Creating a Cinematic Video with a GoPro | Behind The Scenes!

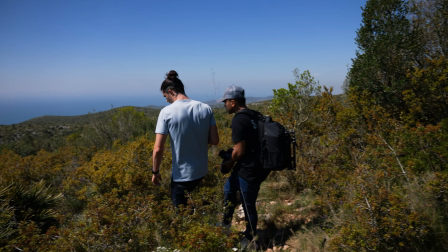251s
So I'm gonna get another one. I'm gonna come around to here and get another shot of Mark.
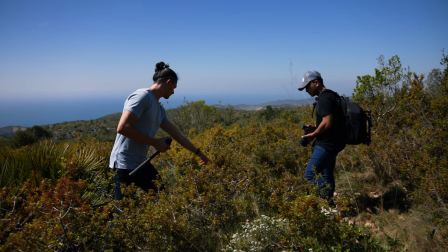256s
This time, if you wanna like come forward 2 steps and then like crouch and maybe take a photo of this.
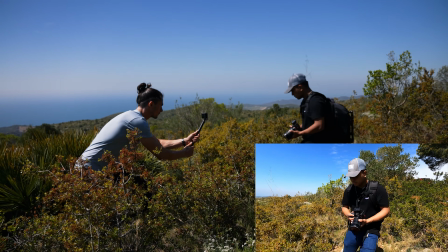261s
So like come down, 2, 1, go. So I'm just following his movements here and kind of
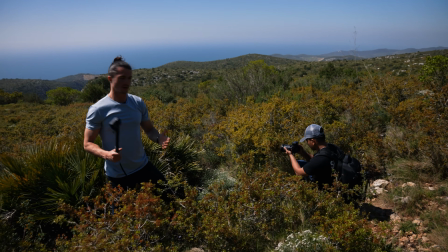271s
trying to keep a continuous flow of movement in that shot. So in that shot, actually what we did was we followed him back like this.
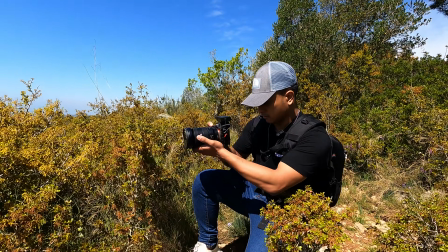277s
As he crouched down, we went down, and then we pushed forward in a single shot.
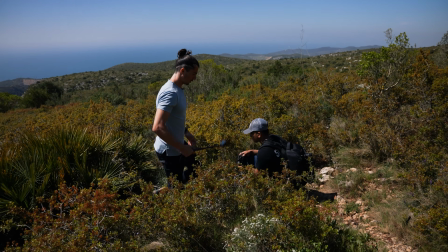281s
So meaning that we can extend our shots out a little bit longer than maybe we would with traditional cameras,
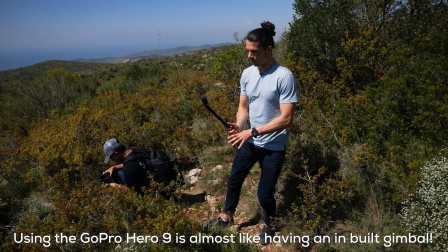287s
because the stabilization is so good on this, we can kind of act as if we're having a gimbal,
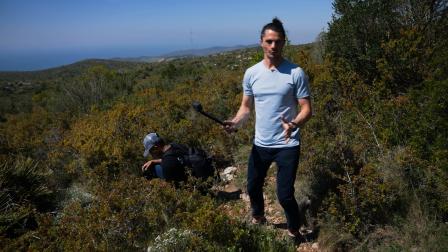292s
and we can kind of come around and do these more complex camera movements, but just with this super light setup.
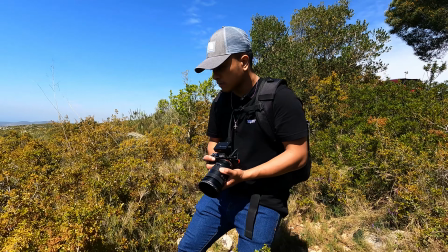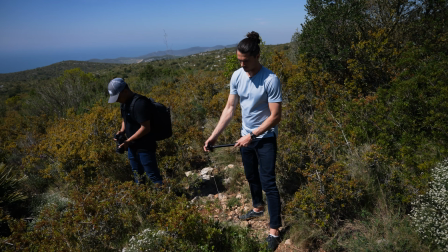306s
What I'm also going to do here is get a couple of shots of the scenery and the foliage, so I'm not just going to be focusing on Mark.
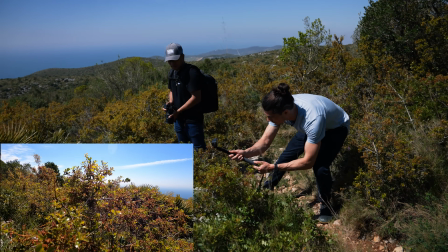312s
Another thing we can do with the GoPro, try and kind of get shots where you might get things in the foreground and kind of get close-ups.
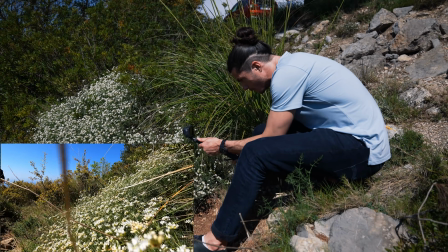320s
So we're just going to get a couple of these where we're moving through these flowers here as well.
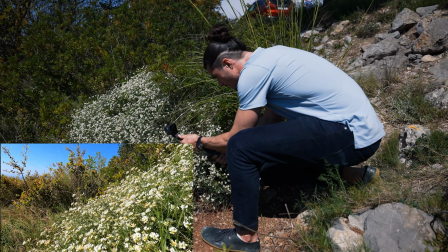324s
And as you can see, I'm not just staying still,
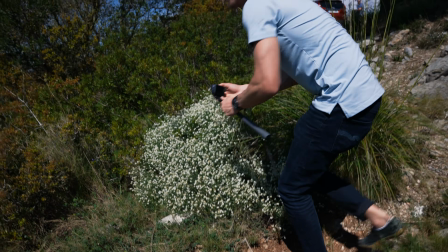327s
I'm kind of moving forward and sweeping forward through these flowers as if we're kind of like going through the flowers and kind of exploring ourselves,
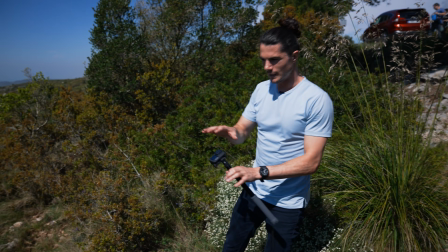334s
even as if we were like an insect or something, like flying through them.
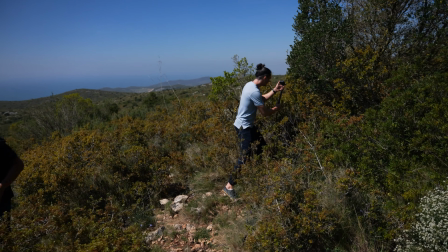337s
I'm also going to get a shot up here of this plant and coming low and doing a slight rotational movement.
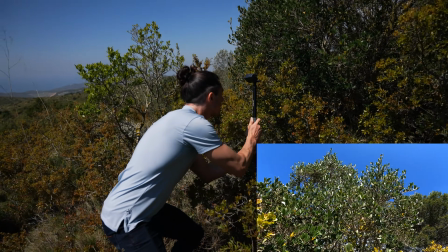345s
So trying to set up my feet here so I don't fall over. We're coming around from left to right, but we're also rotating the camera slightly.
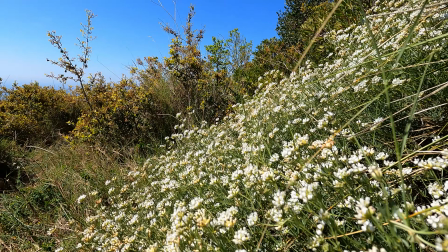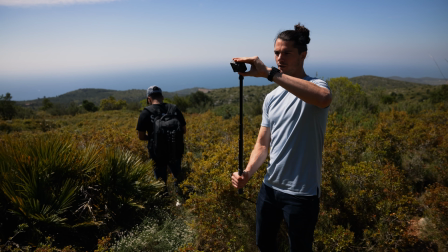359s
I'm gonna get one more here. I'm gonna make the most of this pole here and go from a slightly higher angle and kind of get a shot where
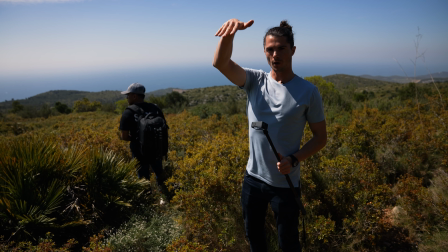366s
we're kind of seeing the view and we're almost like over Mark's shoulders as if we're following him from slightly above.
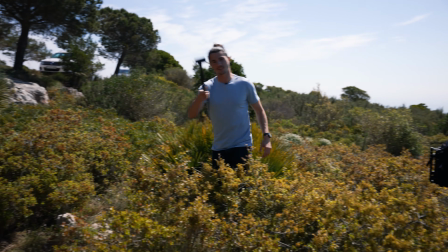377s
We didn't go very far, we only went like 3 meters, but because we're filming on 60 frames per second, it means that we can extend that to obviously double the time.
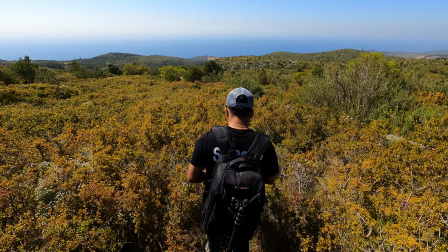384s
So it kind of creates the illusion that he's kind of walking the whole time and exploring this landscape, even though we literally went like 3 meters.
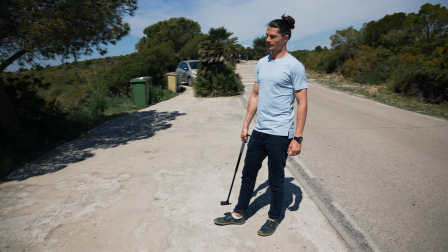391s
All right, so just seen that Mark he's getting pretty tired, so he just decided to sit down and have a little rest there.
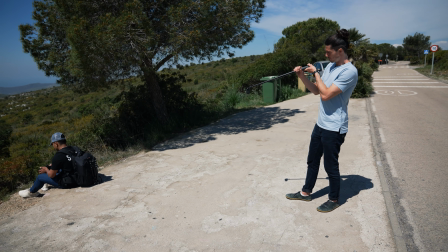397s
What I'm gonna do is have the boom pole, it's not a boom pole.
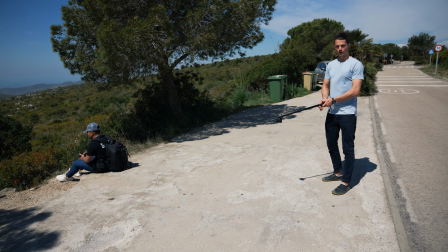402s
So what I'm gonna do is turn the GoPro upside down. As if you have a gimbal and you go on low mode and you turn everything around so you're right on the ground there.
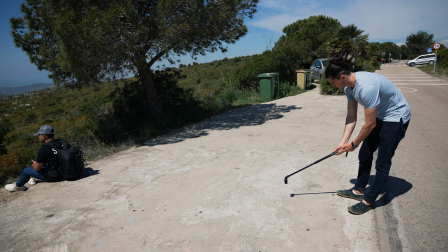409s
What I'm gonna do is have this almost as if it was on low mode so I can get really close to the floor.
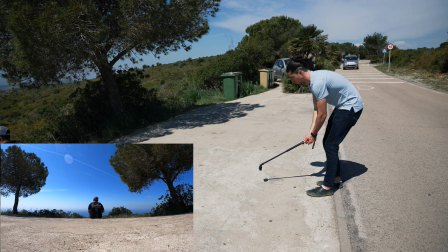414s
And I'm gonna get the shot where I'm just pushing forward towards Mark. I can't actually see what I'm doing, but I'm gonna try and line it up so it looks the best it can.
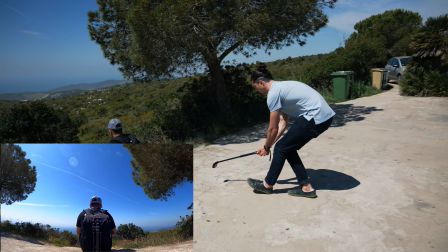423s
And I'm in wide so I can get pretty close and it should look cool.
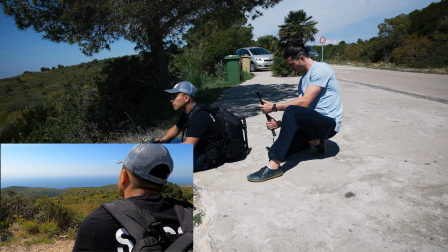430s
Okay, and the final thing we're gonna do is get an over the shoulder as well. And we're just gonna get that classic cut between
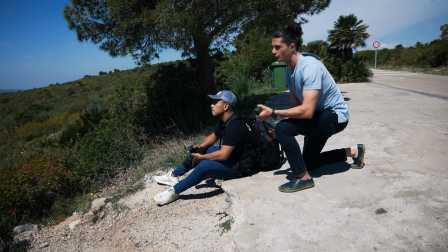439s
reaction and then showing the audience what they're seeing, almost from their point of view.
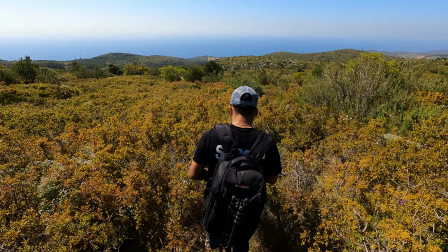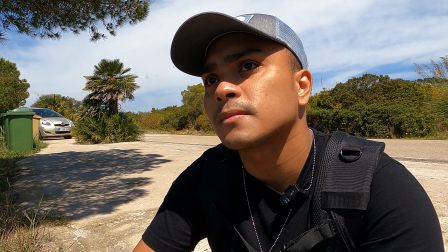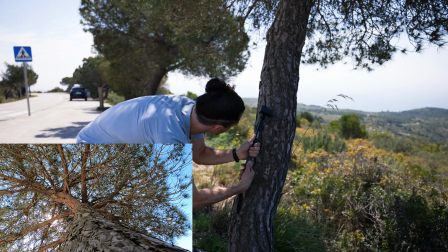457s
So another detail I'm going to get here is this tree. Starting and rotating around the tree like this, and kind of pushing up but rotating at the same time.
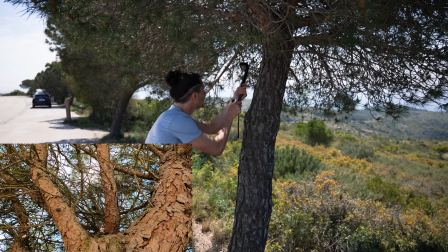465s
And it's really nice because we're getting the sun flickering in and out through the branches as we're doing this as well.
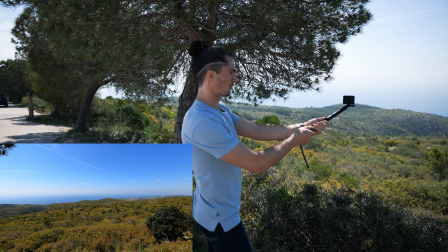471s
Rather than just filming the view like this and just having this kind of flat shot, there's not that much we can do here apart from just kind of pushing in, which looks nice.
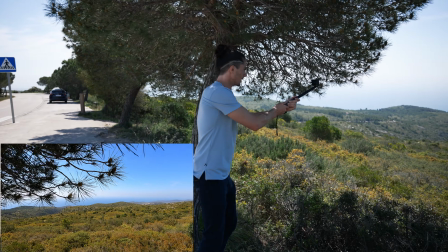480s
But it's much better to have some kind of foreground object in there as well, even if it's just at the top of the frame there, because when we do that movement from left to right,
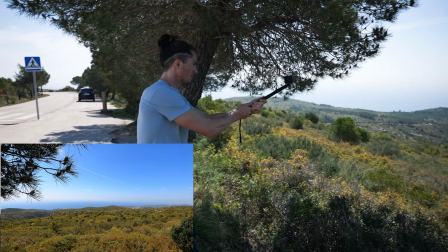488s
the background's not going to move very much.
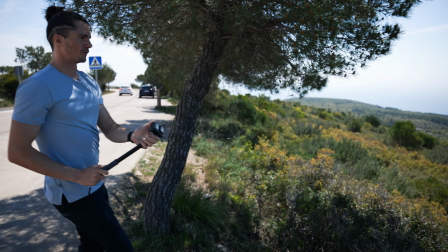491s
But these objects in the foreground are going to be the ones that really move, and they can either move in or out of the frame, just giving everything a lot more dynamicness and also depth.
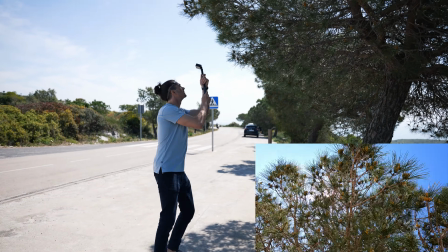499s
I'm going to get a final one here, just doing that same kind of movement.
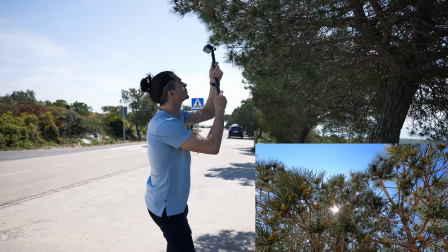505s
And this would just be really nice to cut to in between those shots as well, to have the leaves and the sun flickering up.
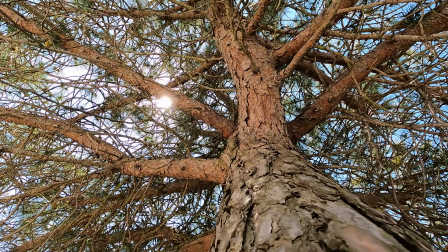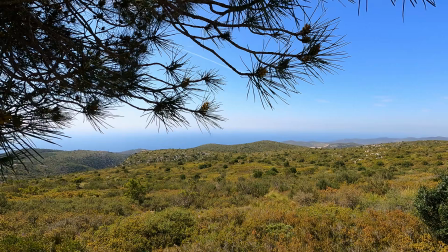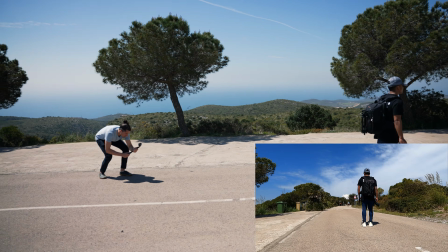524s
All right, so I've just noticed some really cool clouds in the background here. And Mark's just gonna be walking in the center of the road here, so if you wanna go ahead.
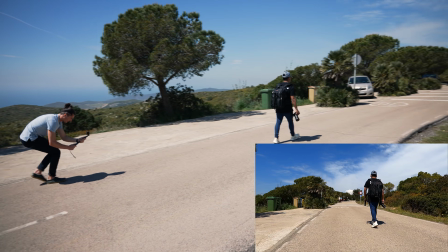532s
And he's gonna be walking along the road, so we're gonna kind of get him and the clouds. And what this does is get him against the sky.
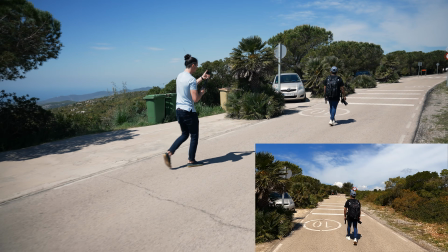539s
If I just went from a normal angle like this, he's not standing out in the shot at all.
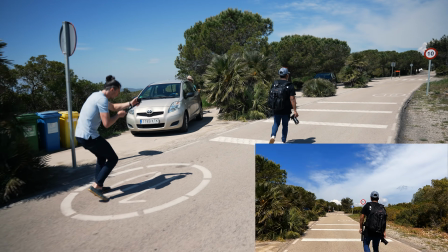544s
He's just kind of blending in with the road and the plants and everything. But as soon as I go from a low angle like this, we're getting his almost kind of silhouette against the sky,
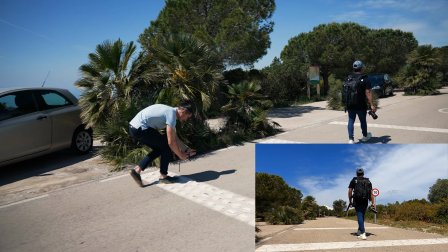553s
as well as these clouds that he's kind of walking towards. So it creates this cool effect where he's like popping in the shot.
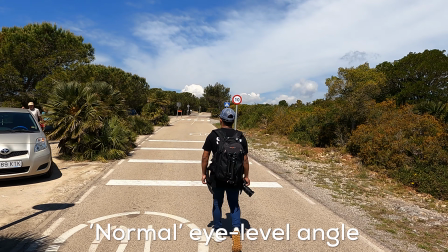So basically, if in doubt, and you don't know what you're doing, just go like this, and everything's gonna look about 20 times better.
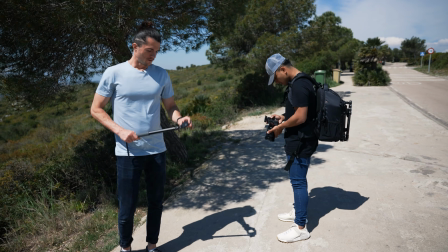576s
I'm just kidding, kind of. Following on the low angle theme, I just thought of another shot.
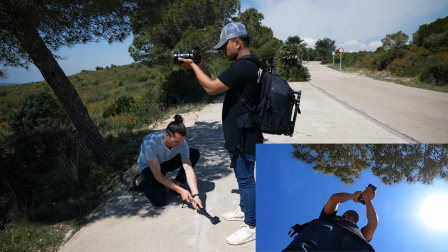581s
What we can do is come down like this and have his silhouette there.
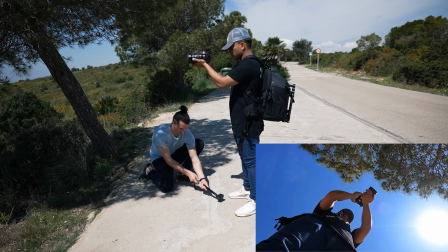585s
And the super, super handy thing with this new GoPro Hero 9 is that we have a front screen.
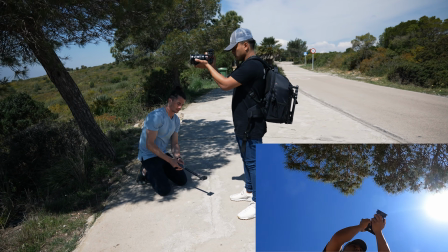591s
So I can literally see what I'm doing, even though we're pointing directly up at him.
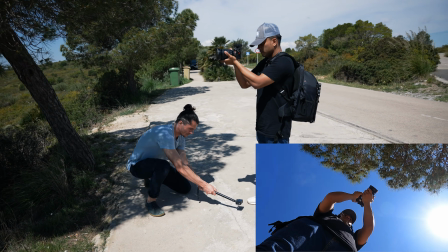596s
It's literally such a game changer that I can see what I'm doing from this angle, whereas before I'd just be completely guessing.
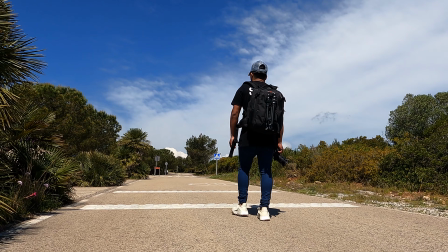603s
And here I can roughly keep him in the center of the frame. All right, so we made the most of this mountain scenery right here. We're now gonna head down to the beach. We're gonna be getting some different shots down there. I'm gonna show you guys some different techniques. By the way, this is all being vlogged right now on the GoPro Hero 9, just so you guys can see how this looks.
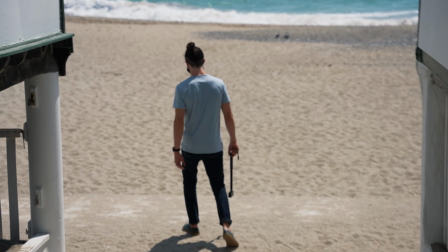619s
See you down there. All right, so here we are on the beach, as you can see behind John just there. Come on, John, you got to be more reactive than that when we're making these videos, man. I mean, honestly.
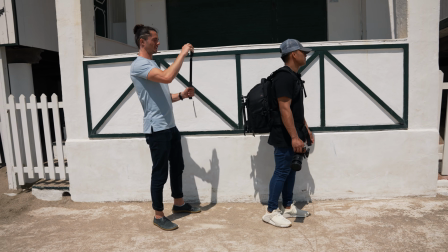636s
Okay, so the first shot we're gonna get is Mark gonna be walking along this line of really pretty houses here,
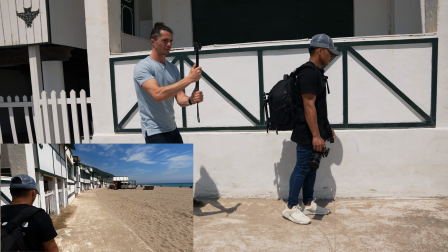642s
and we're gonna come out from the wall and do a left to right kind of reveal. Okay, so Mark, when you're ready, go.
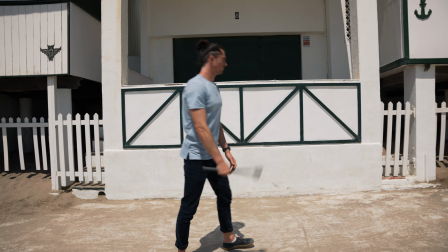651s
Come out left to right, that looks super nice. Boom. Awesome. We're gonna follow along with this sequence now, and we're just gonna get an over the shoulder here.
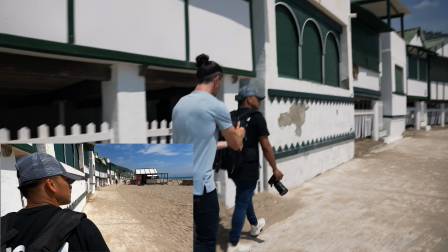660s
Okay, and go. Nice, he's gonna kind of be looking at the beach.
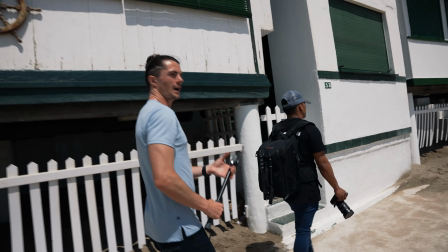667s
Perfect. That looks sick. But now what are we gonna do? Remember, it was his reaction. He looks at the beach, so we're gonna show the audience what he's looking at.
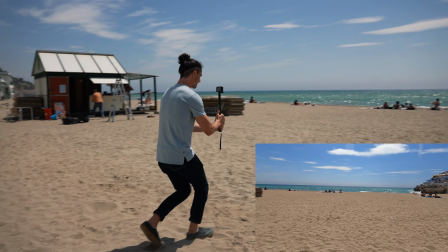676s
We haven't got anything in the foreground, unfortunately, but we can kind of compensate for that by having a decent, solid, moving forward camera movement. What I'm thinking now, just to finish off this video, is gonna be, we're gonna head towards the beach. Mark's gonna sit down quite near the sea, and we're just gonna get a kind of a pulling away shot as if he's kind of ending his day. Happily ever after.
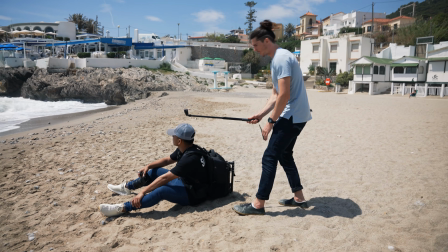699s
All right, so for this one, we're gonna use the Joby pole here, and we're gonna start from the beach like this, as if we're seeing the beach.
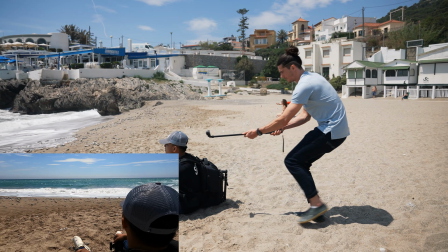708s
We're gonna try and do one shot where we're coming back, we're revealing Mark, and then we're heading back.
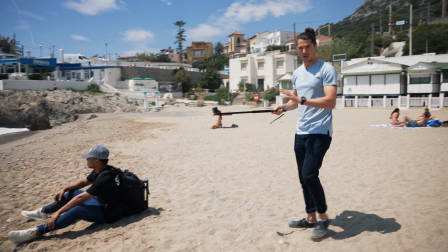715s
And it's important to notice the camera movement here. I'm pulling out. So as we come out, we're finishing the video.
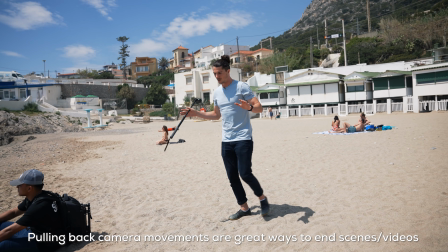722s
We're taking the audience out of the scene, and we are basically, it's a really great way to end videos.
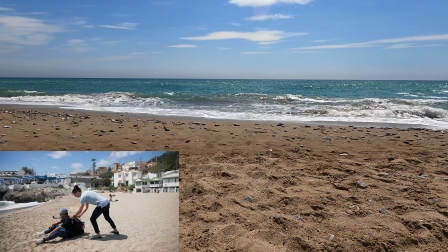729s
So that's what we're gonna be doing now. And 3, 2, 1, go.
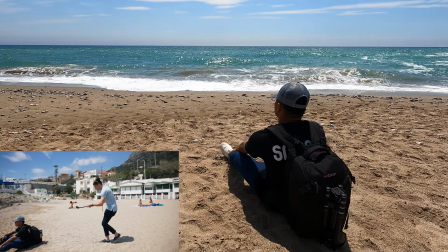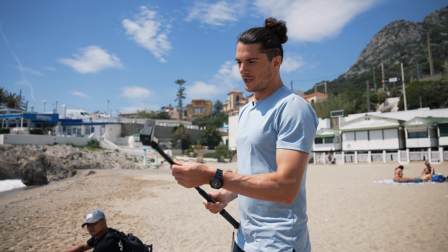739s
It's crazy how on a GoPro, even with the first version of Hypersmooth or a GoPro without stabilization,
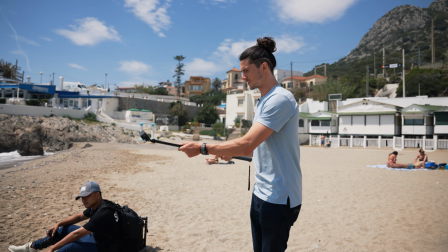745s
this shot would have been impossible because the shot would have been shaking around everywhere.